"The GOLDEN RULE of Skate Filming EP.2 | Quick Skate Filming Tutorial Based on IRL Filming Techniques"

The camera must emulate the action. That's it. That's the whole thing. That's the golden rule. No clickbait around these parts.
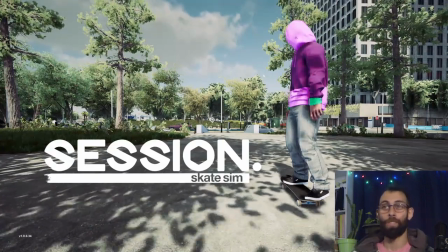(0:11)
Feel free to stop the video right now and, do your own research on the matter or go about your business.
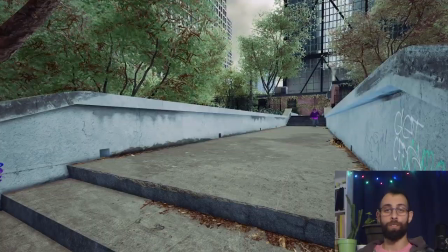(0:16)
You got what you clicked for. Alright, so at Hubba Hideout, we're gonna one-up Jeremy Wray.
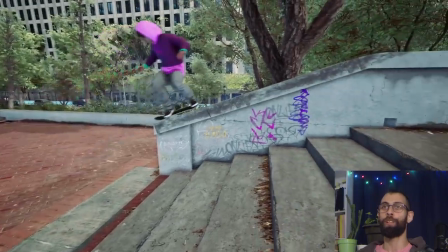(0:24)
Boom, kickflip back 50 on the huge ledge. So this is a historical challenge, by the way.
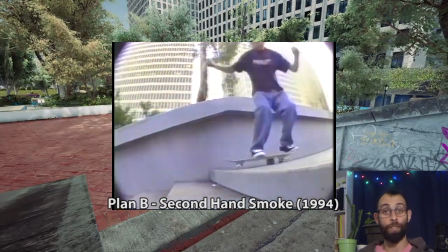(0:30)
Here's how it looks. Let's take a look at how it looks when it's filmed. Let's bust out the fisheye.
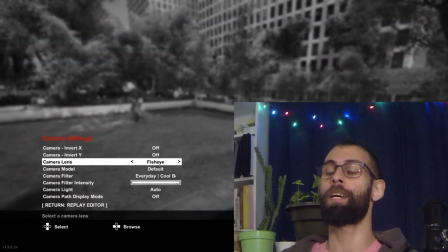(0:36)
Now, I'm gonna make another reminder here. When you're in the replay editor and you switch to fisheye lens, there is a bug that causes the field of view to be messed up.
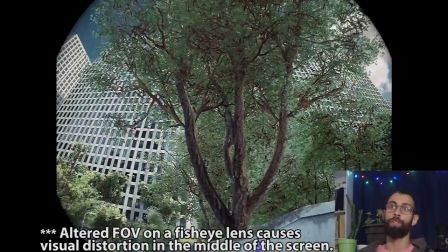(0:46)
You can clearly see it here on the tree. You see how the tree sort of changes shape as I pan my camera around?
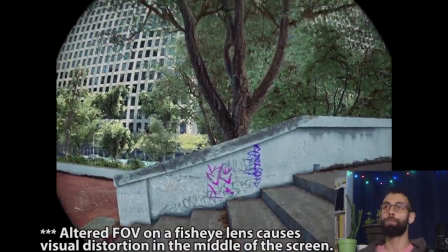(0:52)
The field of view is messed up, all right? Take my word for it. If you feel like you don't see it, it's there.
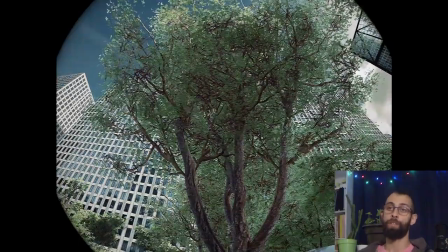(0:58)
So, to fix this bug, all you need to do is mash your camera setting around.
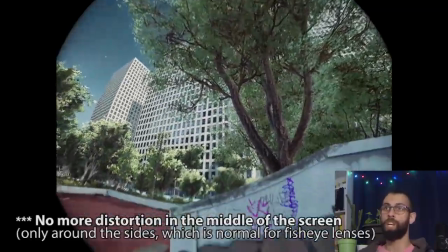(1:04)
See now, the tree doesn't seem to be changing shape anymore when I pan my camera around.
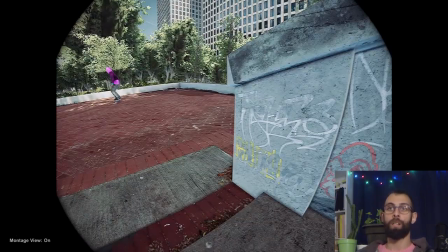(1:09)
So, now that the bug is fixed, montage view, let's skip all the way back, see how it looks.
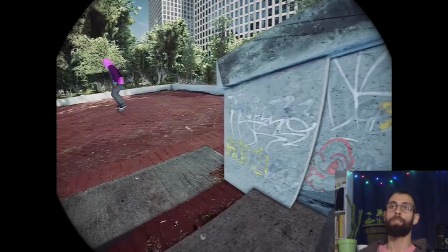(1:17)
Bada bing, bada boom. Amazing. Now we're skating Hubba Hideout, right? Now we can see how immense this ledge is. So, first things first, how did I organize these keyframes?
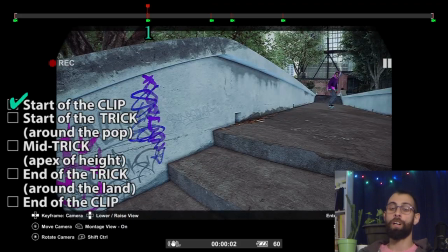(1:30)
Let's take a look. We have the starting shot. We're still talking about those 5 keyframes.
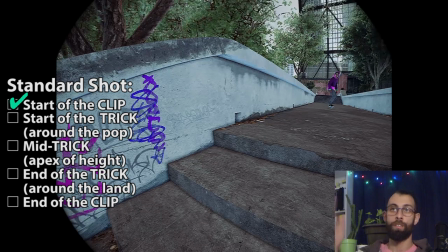(1:35)
The starting shot is right here. As we see, obstacle is there, skater is off to the side.
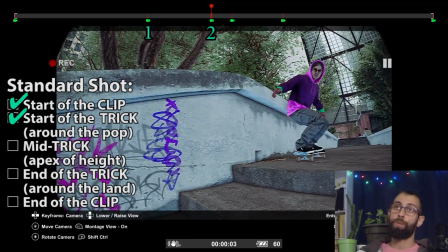(1:42)
Rolling up to keyframe number 2, we have the pop right over here.
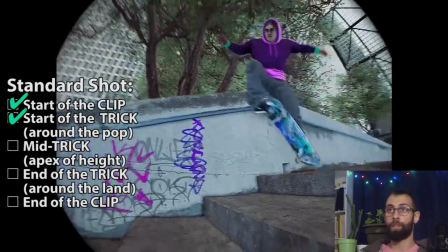(1:47)
We have the middle of the trick. From the pop to the middle of the trick, we get the skater centered for the whoosh.
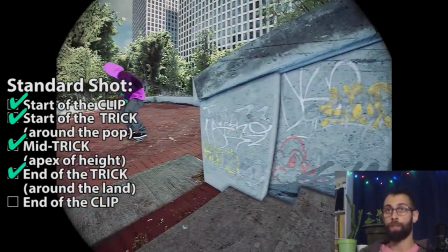(1:54)
Now we slide with the skater all the way to keyframe number 4 for the landing.
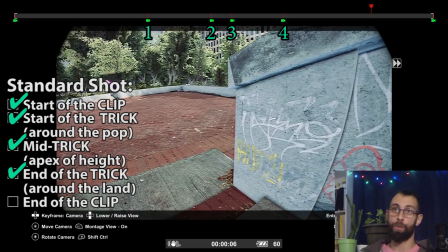(1:59)
And from here, we have the ending frame. So frame number 5, where we have the obstacle centered.
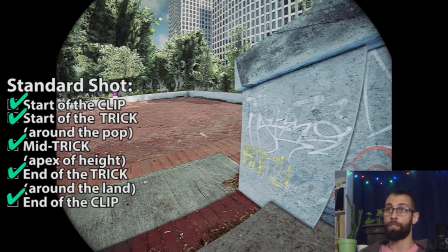(2:06)
We see what we just skated, and it's taking up a massive part of the screen real estate because you want to show how massive it is.
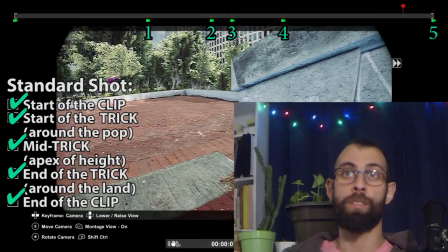(2:13)
And we have the skater off in the distance doing their business in the trees, as one does, right?
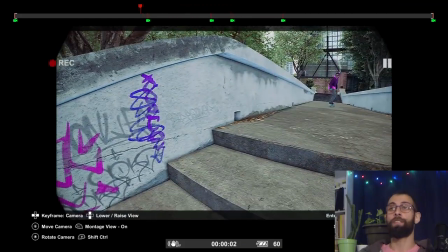(2:19)
So that's it. Those are the 5 keyframes. Notice that I have an additional one here just to add a little bit of extra filmer
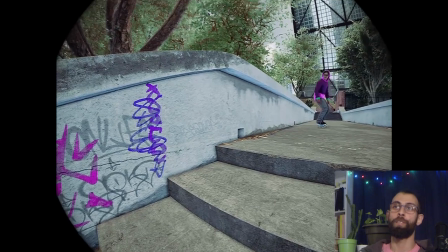(2:27)
animation to have it so that the filmer is like waiting for the skater to roll up, right?
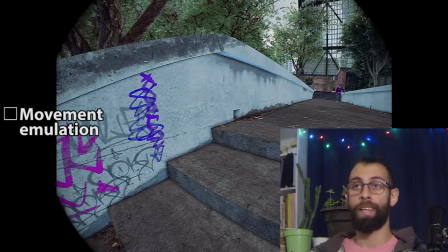(2:33)
Now, does the camera emulate the action? That's the number 1 priority, all right?
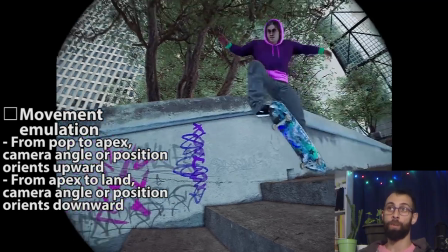(2:38)
So from the pop, we're angled this way. Now all the way up here, we're at the next keyframe, camera is angled upwards.
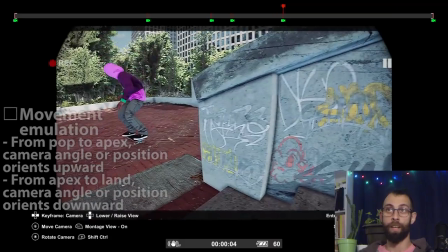(2:47)
And all the way up until the land, camera is angled downwards. And that makes for an immersive shot.
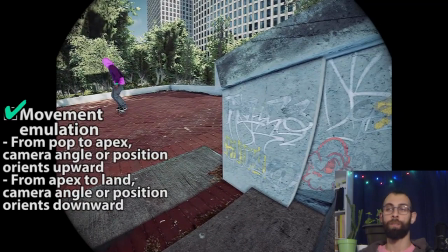(2:54)
You feel the up and down. So check, that's done.
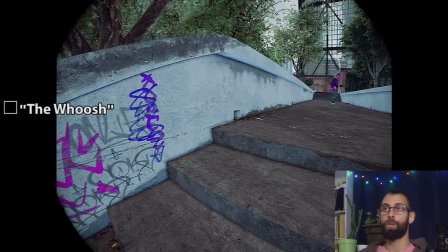(2:59)
I decided to keep a whoosh in here as well. So skater comes up to the ledge on the right side of the screen.
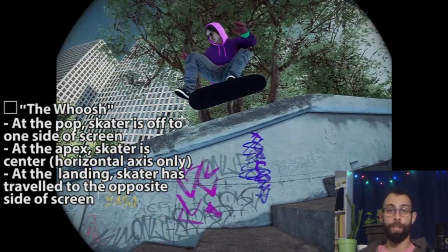(3:07)
And now that we're in the middle of the trick, skater is in the middle of the shot.
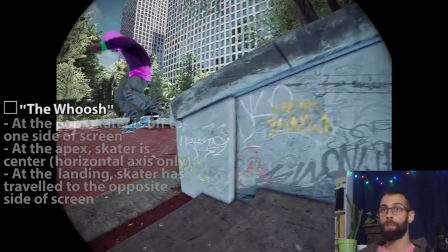(3:11)
And all the way up until the end when they land, skater is off to the side now.
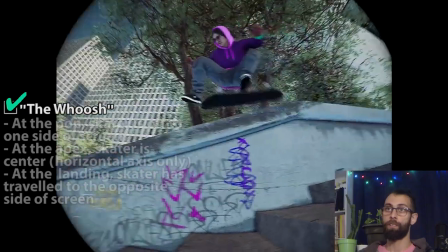(3:16)
So the whoosh is there. Very good.
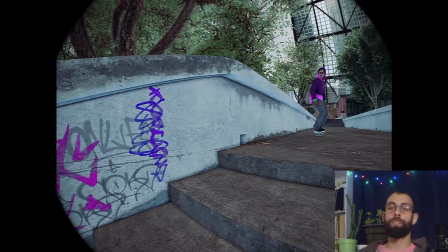(3:20)
Next, there's something in particular that I want to mention about this shot.
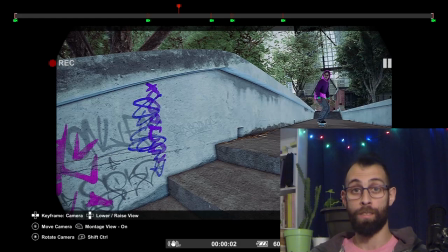(3:25)
I call this a tight shot for tight spaces, which means the filmer is there, crouching,
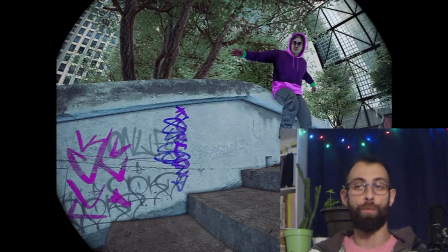(3:31)
minding their business, and they have no intention of walking around maybe even one step, all right?
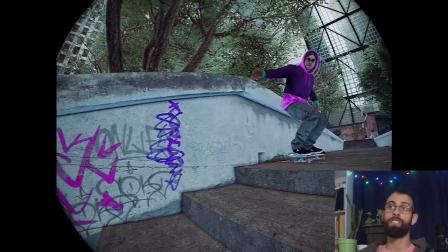(3:38)
So, how to make sure that everything stays in frame even if we're not moving around?
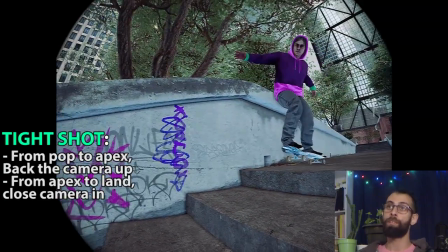(3:44)
From the pop to the middle of the trick, you back the camera up. You can clearly see the camera moving backwards here by checking the surroundings, right?
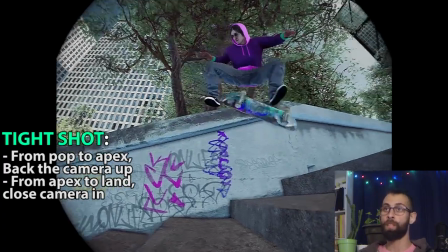(3:55)
To make sure everything stays in frame. If we didn't back the camera up, it would look something more along these lines, right?
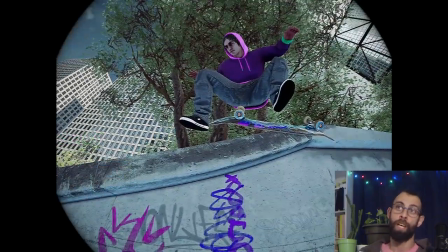(4:02)
So we'd have to choose between the skater or the ledge.